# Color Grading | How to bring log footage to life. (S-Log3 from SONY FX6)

What's happening guys? Paul from InMountMedia. This is Spencer, and you usually see me on camera, but behind the scenes, he's doing a lot of the heavy lifting.
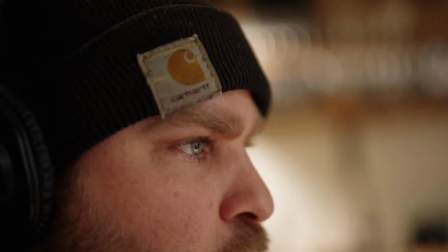He's our color grade maestro, the master.
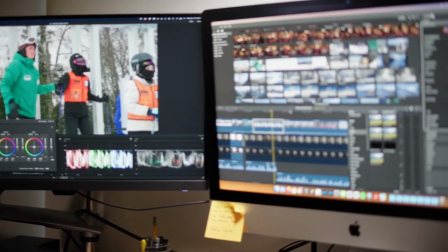And we see a lot of videos online about how to color grade footage, log footage, S-log 3, F-log footage, all that good stuff. And yeah, we've spent a long time trying to perfect how we go through the process.
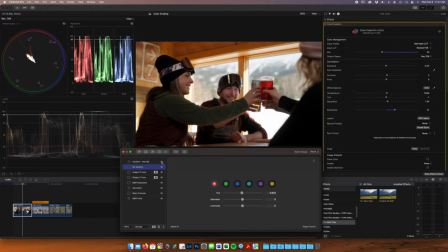there is no one quick single click you know the super easy fix there is no single LUT that does all your footage for you and Spencer knows
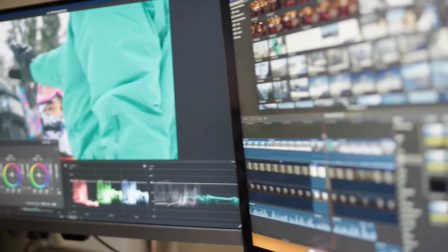that better than anyone so today he's going to be teaching me and you guys how he color grades all of our beautiful footage today we're working
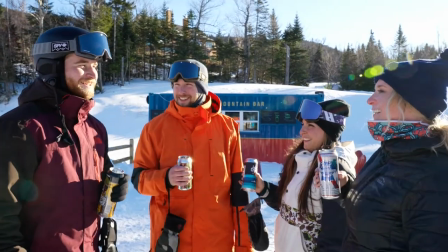with s log 3 footage s log 3 footage is going to be out of either the FX 6 or the FX 3 so right now this camera you're looking at that's the FX 3 over here we have the FX6 but that doesn't really actually matter that much what we're gonna be looking at
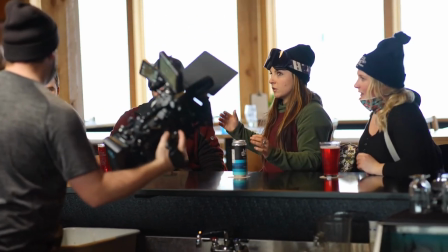on screen is all FX6 footage so all Sony FX6 mostly I'm guessing yeah
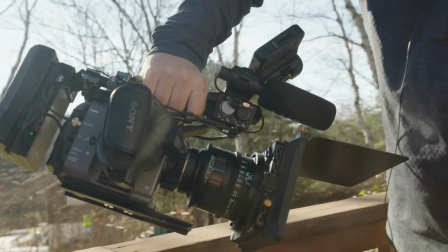two shots out of this the Rokinon zine 50 millimeter and the other one is likely
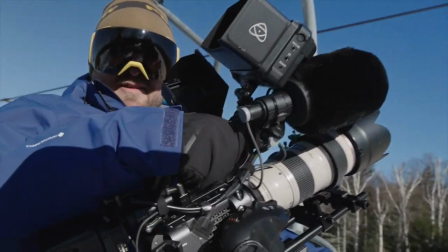the 70 to 200 from Canon yeah yeah cool so I've done more than enough talking, let's get into the color grading.
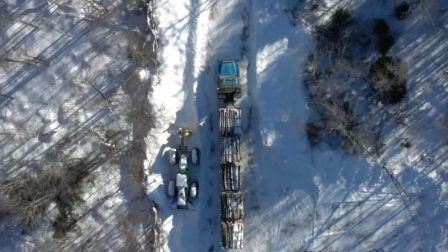All right, so we're going to start with this shot we shot up at Saddleback, Maine. We do a ton of filming for them throughout the winter. This was more specifically an Apare shoot, so we just thought this would be a good one to get started with. We got a ton of dynamic range in this scene, and like Paul said, we shot this on the FX6 with the Rokinon Zine CF 50 mil. And then we did use the Godox light to light this. It's true. Yeah. So this is the VL350 with a 36 inch octobox,
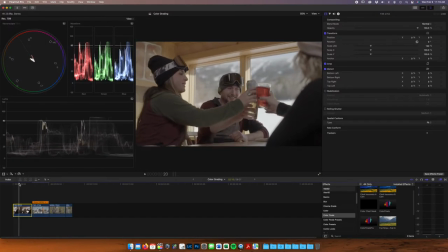which is off to camera right at about a 45 degree lighting our two main subjects there, that guy and gal with the goggles on.
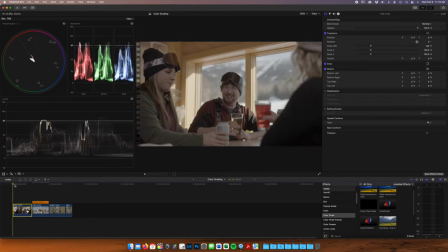and we had to just finagle the light a little bit, try and make sure it didn't look too lit and too sort of hyper-staged, but at the same time,
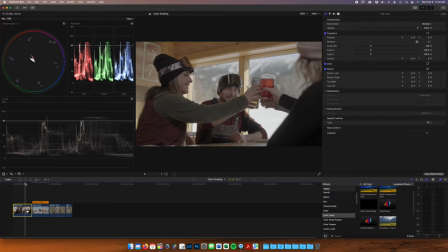we're sitting next to a window on a sunny day to ski mountain, so we really want to try and balance the scene a little bit. You can actually see the light in his goggle reflection there, but because he doesn't have spherical lenses, he has just cylindrical lenses,
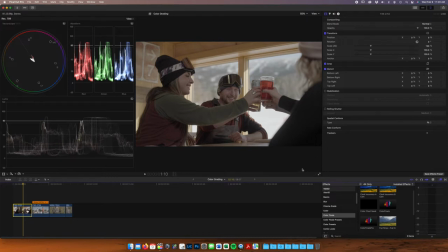the light is so obscured that it wasn't an issue. We got really lucky with that. So that's something to keep an eye out for. Obviously, when you're lighting a scene, you don't want to see the light in the reflections. But why don't you run us through this here, Spence?
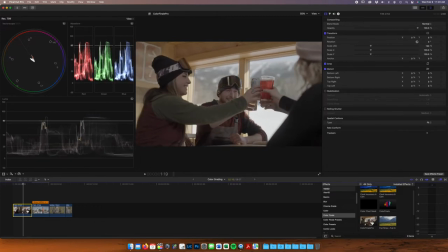So basically, yes, just so you guys know, we're Final Cut editors. Generally, it's a two-screen setup, but just for recording's sake, we're going to try and squeeze it all onto one monitor here, and most of the heavy lifting is going to be done with Color Finale Pro. Yep, and we're going to just start right off the bat with Color Finale.
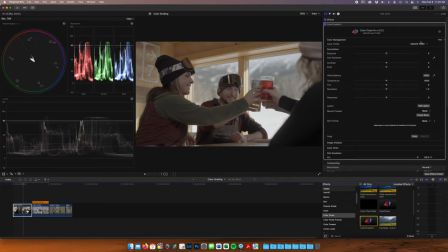I'm going to start with my color management and input a LUT. We recently just purchased the Phantom LUTs from FX6 and they are awesome.
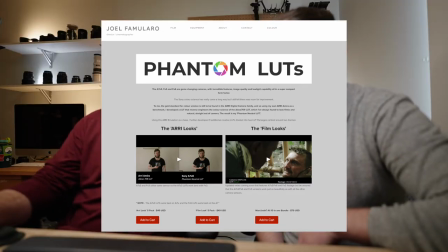So for those of you guys who are interested in these LUTs, we are not associated with or sponsored by Joel Famolaro, but he's the one who put these together. they are generally designed to match other cameras with the ARRI look.
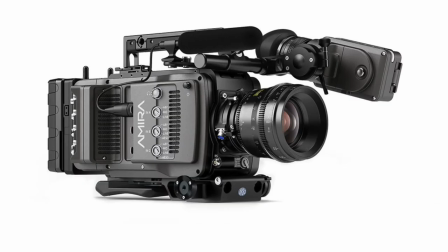ARRI is obviously a super high-end camera and their colors are amazing. They're famous for their skin tones, something Sony is famously bad at. So what we're trying to do here is convert log footage into a color space where the skin tones are a little more pleasing.
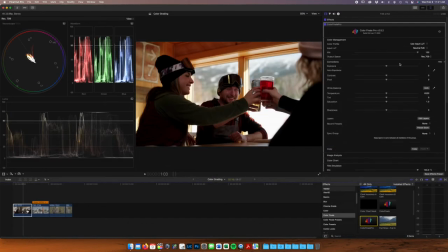So we're running the neutral LUT almost all the time.